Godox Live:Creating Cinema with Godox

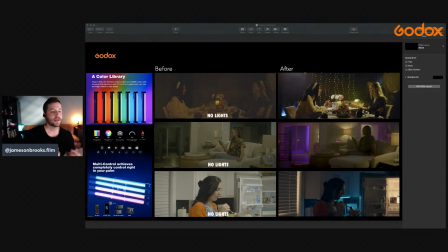24:53 And actually was able, the light is so lightweight, I actually taped it underneath the cabinet there. And so that's what's great about these lights too, is you can tape them if you need to. So you can get really creative on how you want to approach your, depending on your setup and your location, how you want to approach like putting these lights within your scene.
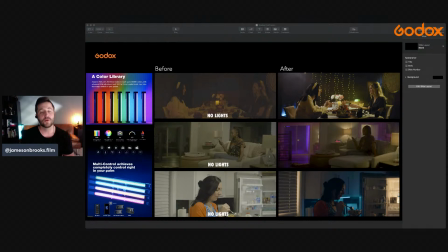25:10 And so I wanted the camera to be able to see the blue, the actual tube from that light. And so that's what I went with there. And once again, there's a window right here, and there's some blinds here, and I just placed another TL60 on the other side of the blinds right there, and that's just kind of illuminating this window,
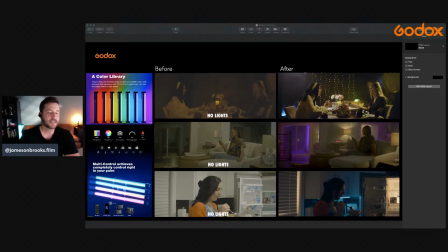25:28 just to kind of make it pop and kind of, like I said, lighting. Think of it as lighting and shape. So like you're trying to shape as many different things as you can to complement the overall image. And so by her being right here in the middle, I just feel like there's a lot happening around her, and she still kind of kept dark and moody.
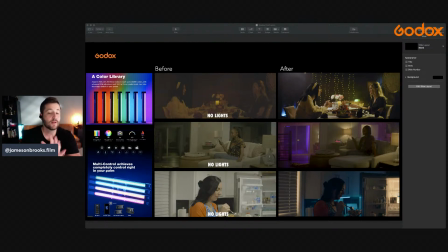25:44 And so I just liked how it looked, and it just made the scene feel a lot more dramatic by adding a little bit of color contrast. So let's go ahead and keep moving on here. And if you guys have any questions whatsoever, ask away and I will do my best to answer them, okay?
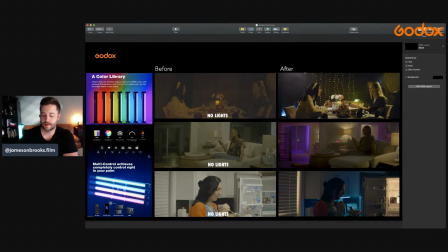26:03 Let's see here if I can. Okay, so
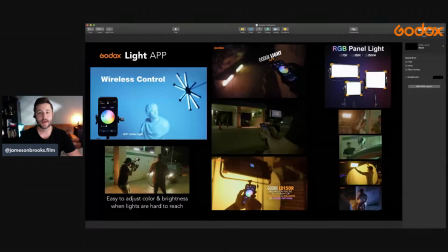26:09 another thing that I am a huge fan of with using any Godox LEDs on set is the Godox Light App. And so they actually have these RGB panel lights, the LD150R, LD150RS.
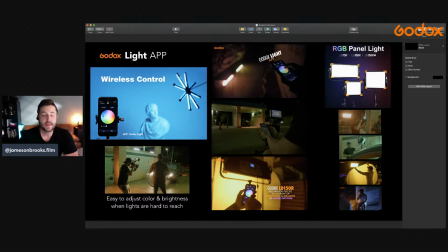26:23 I have those in my kits, and they are incredibly bright, and you can set them up. What I do a lot of times is I set them like way far away, and as I'm behind the camera, I'm able to use the wireless app from my phone, just the Godox app,
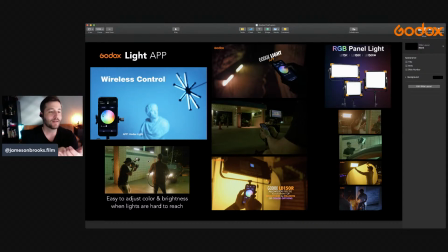26:37 and I can literally take it and I can dial in everything from like the colors to the effects to like whatever. It's amazing, and it's a really cool tool to have, and especially to be like watching your shot in real time, as opposed to having to like run over, 50 feet away, adjust the light,
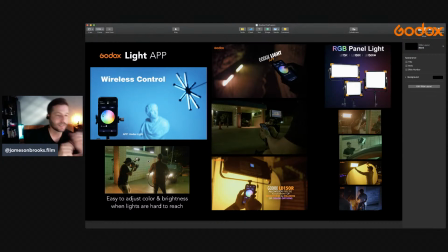26:54 run back to your camera, run back over, mess with it again. You don't have to do that anymore. You can turn it on, you can turn it off, you can adjust the settings, you can adjust the special effects, you can do all kinds of crazy stuff with it. So, and these are just a couple examples of, lighting from a distance.
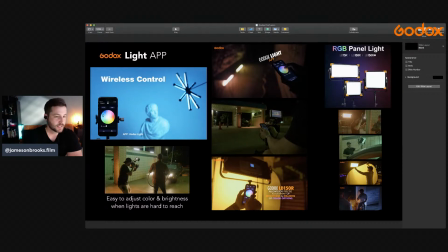27:11 And sometimes maybe you put the light in a hard to reach place. Like this is like 8 feet up in, like, I think this wall was 8 feet right here where these lights are. These are TL60s placed up here. And so, if I wanted to change the colors or I wanted to turn them off for whatever reason,
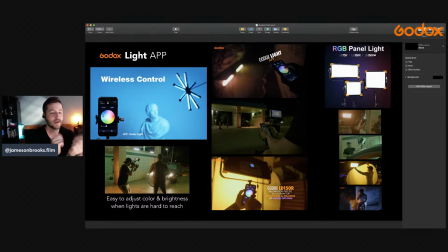27:27 I could just take my phone out and hit it, and I can adjust right there on the fly. And so it just saves you a lot of time. And it's also very impressive. So if you ever have like, a client looking over your shoulder, or, even if you're one man banding it and you need, help and you don't have a crew with you, well, you can,
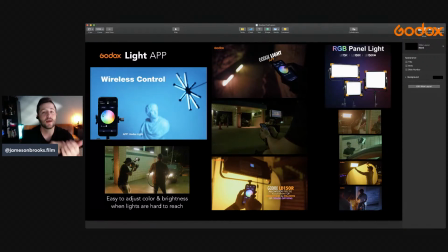27:44 once you set everything up in advance, you can step behind the camera and literally make the adjustments and get your shot and move on to the next shot. And so that is, as filmmakers, we're always kind of racing against the clock. I know that time is basically the biggest enemy on set. And so the more time you can save to,
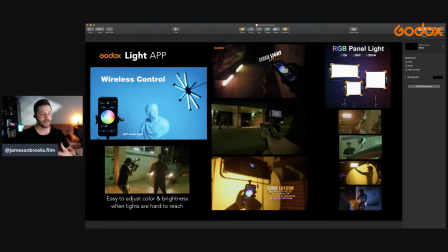28:03 hone your craft and like get everything that you can for your cinematography, the better the overall result is going to be, and the better that your video that you're filming is going to be. So yeah, I just it's crazy.
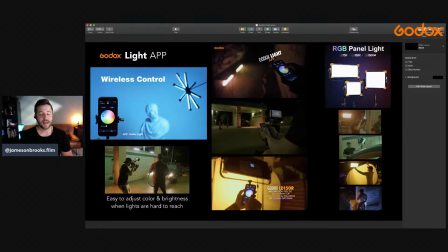28:16 I'm just super impressed with the Godox Light app and like the functionality, and it's super easy to use, and I cannot say enough good things about it.
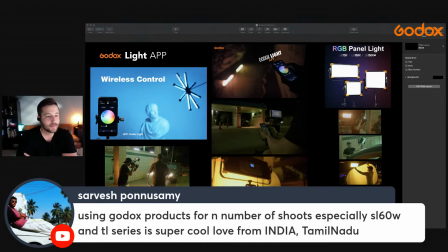28:26 Just going to go ahead and thanks, Sarvesh. Using Godox products for a number of shoots, especially SL60W, awesome light, and TL series, also awesome lights. It's super cool. Love from India. Thank you so much for tuning in, Sarvesh. Appreciate that.
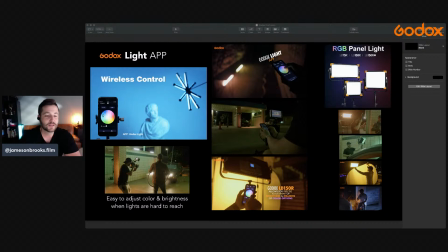28:45 Yeah, and so that's basically, I just wanted to show a couple different ways in which I'm adjusting, the lights just using the app. And so that app is it's super dialed in, it's super easy to use, and it makes a whole lot of sense to help your shoots.